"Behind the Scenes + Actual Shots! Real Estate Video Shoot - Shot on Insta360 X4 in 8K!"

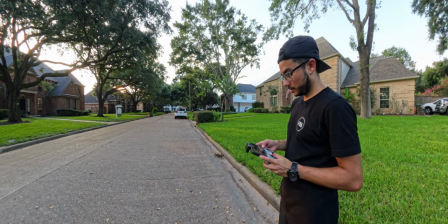995s
So I took my ND off because it's obviously sunset. Can't use auto, even though funny enough I do most of the time, it just works really well.
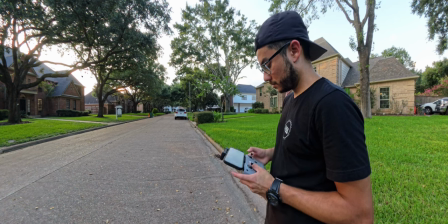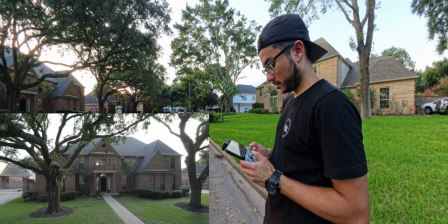1009s
Let's get some cool shots under the branches here. I'm using cine mode, which is like almost like tripod mode, but that way.
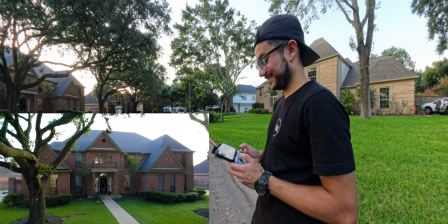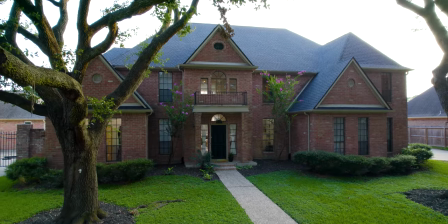1023s
They're slow and steady. So again, now that I am racing against the clock, I couldn't get behind the scenes of this,
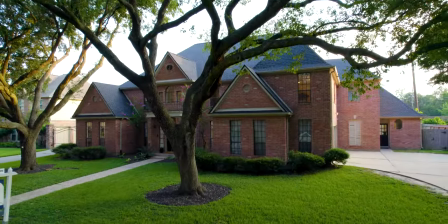1030s
but here's a good example that I wanted to share, showing drone shots that's not just your traditional overhead shots.
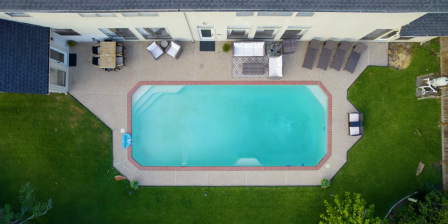1037s
And you know, I love doing these types of shots for the pool.
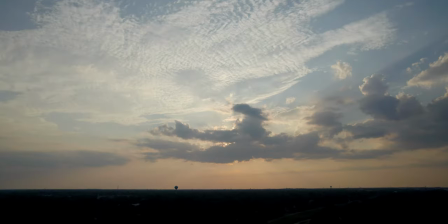1040s
And then here's your more traditional drone shots, shooting in 5.4K, 30 frames per second, epic sky, wanted to catch that.
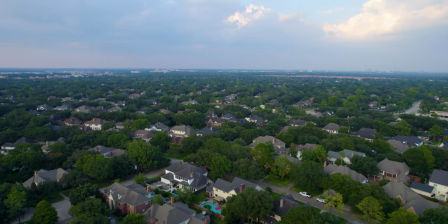1048s
Neighborhood shots like this are really good for titles or beginning of videos, so I always get stuff like that.
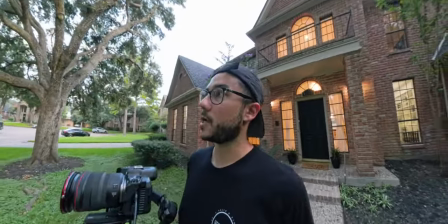1055s
You hear that? It is time for Twilight.
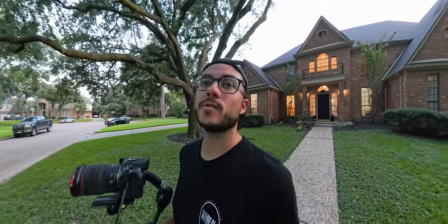1062s
Unfortunately, this is not a house with like a bunch of awesome
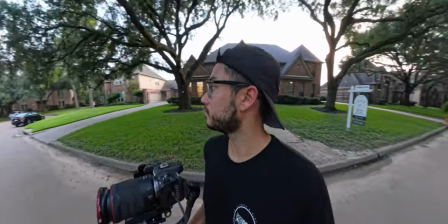1066s
Twilight features, but see what we can get.
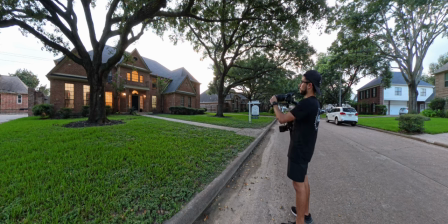1072s
Okay, now for Twilight. So I'm outside. It doesn't matter how many times I do this, I always get stressed because I'm just racing the sun, but in this case,
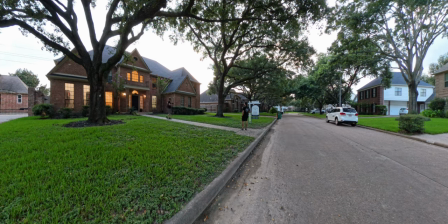1080s
just checking my settings, realize I don't need my filter because it's already getting pretty dark, and I'm telling my photographer, like, oh, look, I think those lights are off.
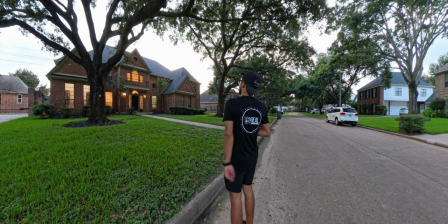1088s
You know, this is one thing that makes it more stressful, but I always want to make sure all the lights are on, less that I have to do in editing. Obviously, I can't correct that for video, but I don't want to have to Photoshop stuff for the photos,
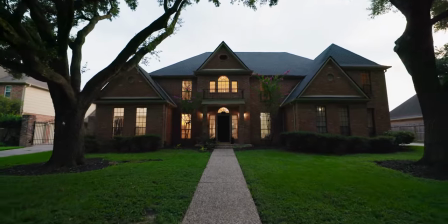1100s
and so we were just waiting for the seller to turn some on, and so here's some of the Twilight shots that I got.
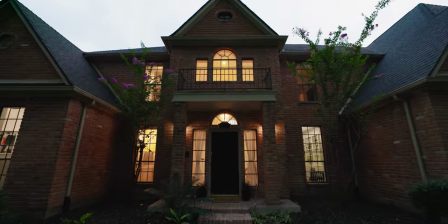1107s
Really tricky, it's backlit, it's a dark home, dark front, but just,
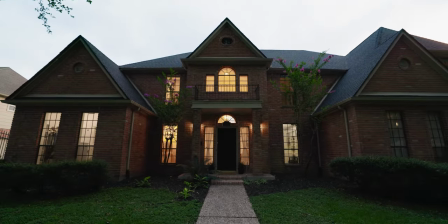1112s
you know, exposed for the house and then didn't really worry about the sky or anything like that,
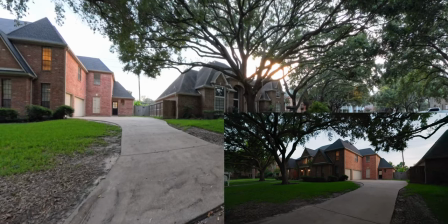1118s
but yep, walking backwards because that shot turned out better. Corner shot showcasing the big driveway and just, you know,
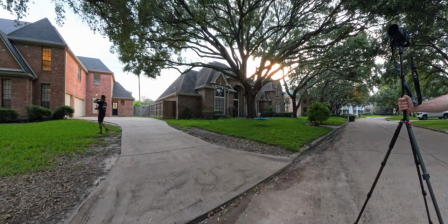1125s
love how the trees were kind of around it in the foreground or around the photo of it, kind of drawing your eyes in.
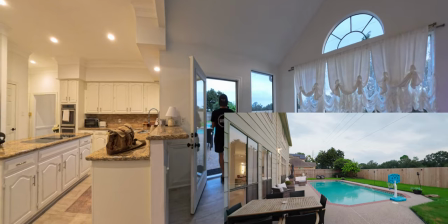1131s
And now replicating some of those shots, because hopefully my editor might be able to do some cool day to night transitions for them.
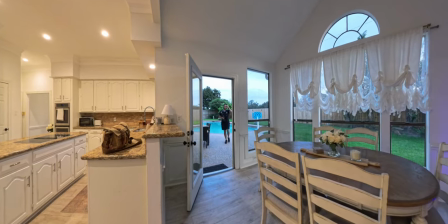1139s
You know, those are really interesting. So just gonna be redoing some of these and yeah.
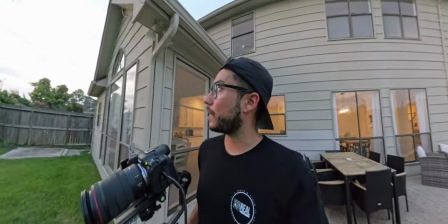1146s
So over 2.5 hours into the shoot, wrapping up with these last few shots, and the Insta360
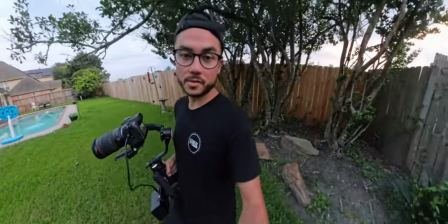1152s
X4 is almost out of battery, but still going on and off for over almost 3 hours is pretty good.
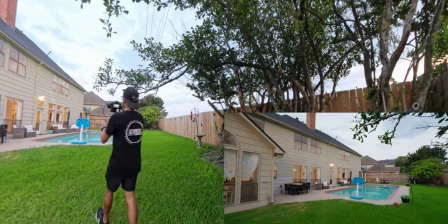1162s
So yeah, this is something that's really cool. If you have the opportunity to shoot some of these during the day and at night, you can do the same shot or try to,
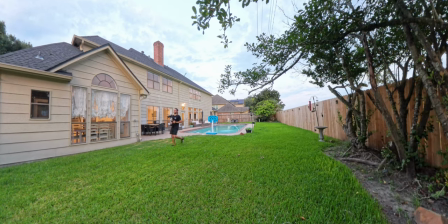1171s
and then whenever you go in editing, you can kind of like try and line them up,
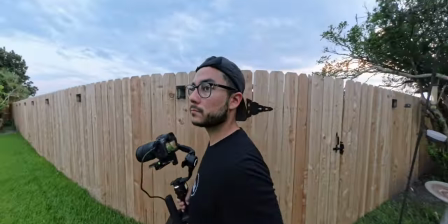1176s
and it's a really cool effect, even if you just do a crossfade between them, because it just transitions into a night shot.
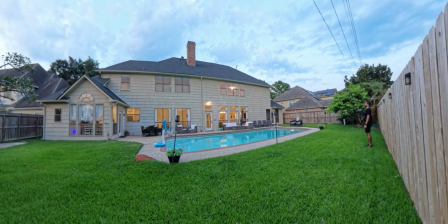1182s
So trying to remember best how I did those shots and do it again. So one of my biggest pet peeves is when the sellers are home and I have to wait or work around them, and so I was just telling my photographer,
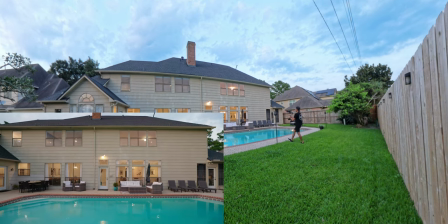1194s
like, hey, can you tell them to move because I could see them in the window. So trying to do some of those same shots
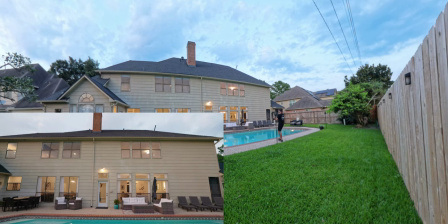1200s
again.
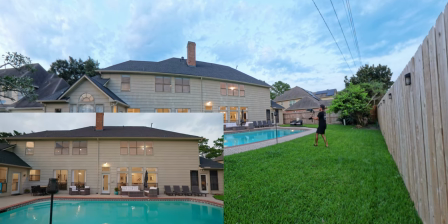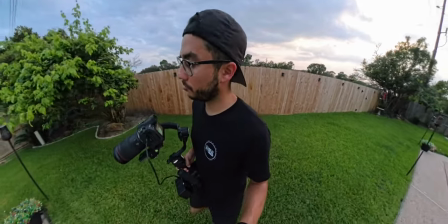1206s
So I'm replicating a lot of the daytime shots I got to hopefully do some cool day to night transitions for some of these same ones.
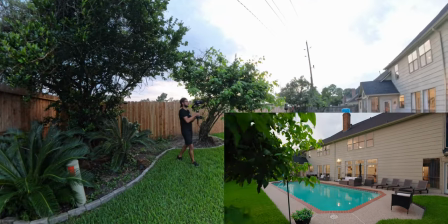1216s
So here's the last clip I was able to get BTS of, and then the X4 died,
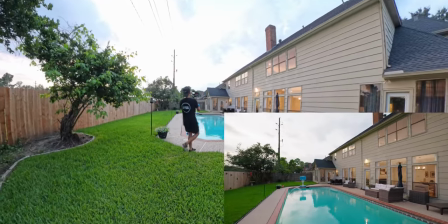1220s
but I also got shots of the inside, so you'll see those here in the edit.